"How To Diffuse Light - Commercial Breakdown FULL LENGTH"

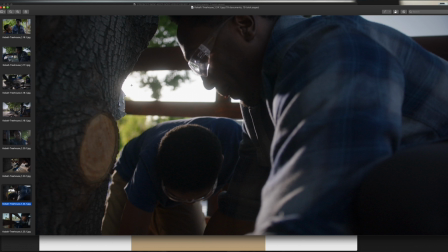You see the sun's right here. We're like, you know, 4 or 5 o'clock in the early evening, kind of beating down. But again, if you're in a situation where you don't have the tools
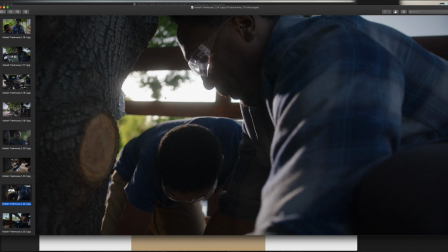and it's sort of run and gun, or maybe you do have tools, but there just isn't enough of the tools to be able to create shape. Look for the backlight, right? Look for a backlight and how to move your body, move the camera, and place the camera in such a way where it's an interesting shot.
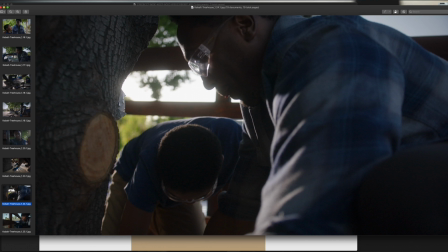There's interesting layers, right? So we have light, dark, we have light, dark, light, dark, little bits of highlight here, little bits of highlight here, edge here, right? So, try to set yourself up for success as best as possible.
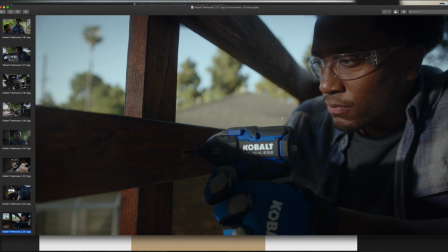And then the last shot, at least the one that we'll go over today, there's more shots, but then, the rest of them were like, we were getting into blue hour, and we had to basically just like crank up the ISO. I had to go to 4000 ISO on the FX9, and it was all kind of flat. So this is the last shot we're talking about. Same thing, right? We have that Forza 500.
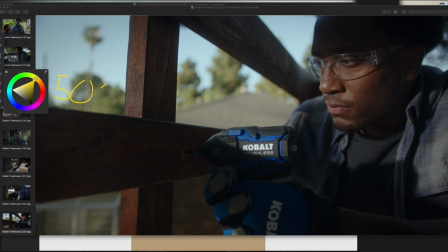We have that Forza 500 on the bed of a truck, boomed all the way up, and that's able to create some contrast again from light to dark, right? So it was, I guess, a good choice on my part to be able to shoot at this angle,
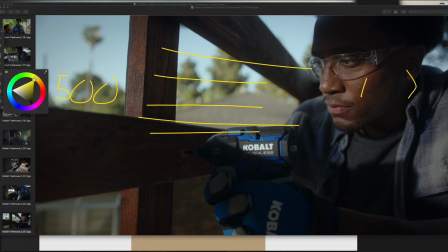because now the posts here are creating like little frames for light to shoot in, right? So you get this little like slash of light here that's creating most of the interest here, and then it was just enough light coming in,
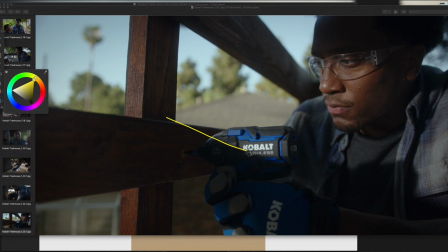too many lines, and then it was just enough light coming in to be able to create this nice little geometric shape here of light, right? And then what else? Yeah, I think again, just leading lines.
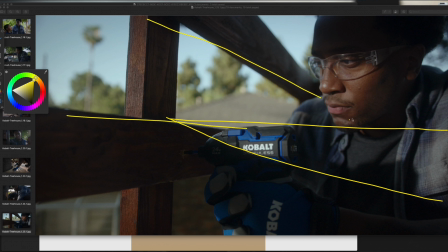How can we create leading lines into the most important part of this image, of this scene? So that is it for this Cobalt 10 spot. Hope you guys took something away from it. Again, if anything, it's really just about, number one, identifying the schedule, so that way you can move faster on the day. Number two is what resources you need on the day. If you're going to shooting exterior, do you have access to a 12 by 12 or a 12 by 20? Do you have access to a 12 by 12 on the ground for bounce, for neg, or is an 8 by 8 the biggest you can get based upon the budget?
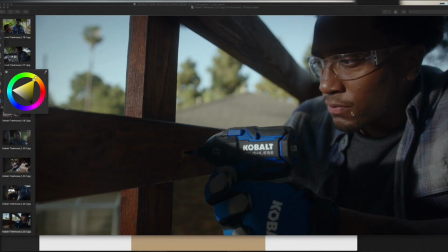What light fixtures do you have? Do you have access to a 6K, to a 4K, to a Joker 800, or do you just have a Forza 500 and an aperture 300D? And know the tools, know how much output you can get from those, and what you can't.
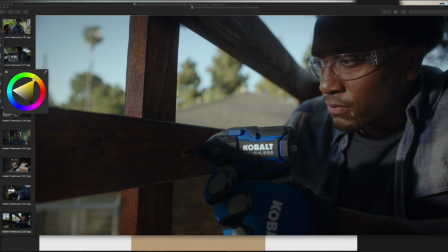Right. And then just trying to find the best angles, trying to find leading lines to create interest, to point your audience's eyes into the direction where you want them to be looking at specifically. And then just on the day, be able to adapt and be able to adjust the shooting schedule to what the agency might want,
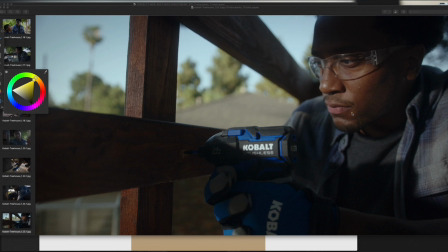what the producer might want, what the director might want, as far as like getting extra shots in. Because there were a lot of extra shots that I didn't make it into the final ad, but it is what it is. So I hope you guys enjoyed this episode here.
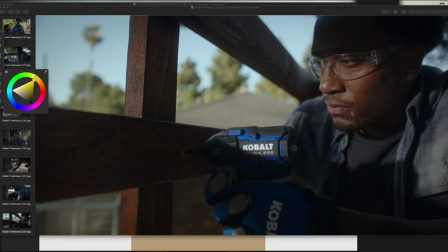Again, if you look into the show notes, there'll be a link to my website, where we'll have the frame grabs here. You guys can look at them at your own leisure, and maybe kind of like listen along to the podcast as you're looking at the images themselves.
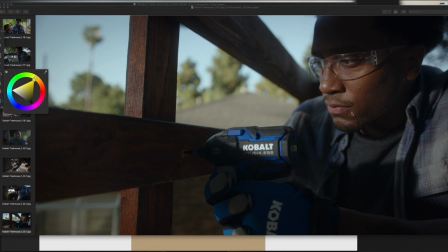And that's it for this episode. I hope you guys enjoyed it. If you enjoyed this podcast episode, please rate it. I would appreciate it. Subscribe to the podcast as always, just so you're notified of the weekly episodes coming out. And I'll catch you guys in the next podcast episode. Ciao.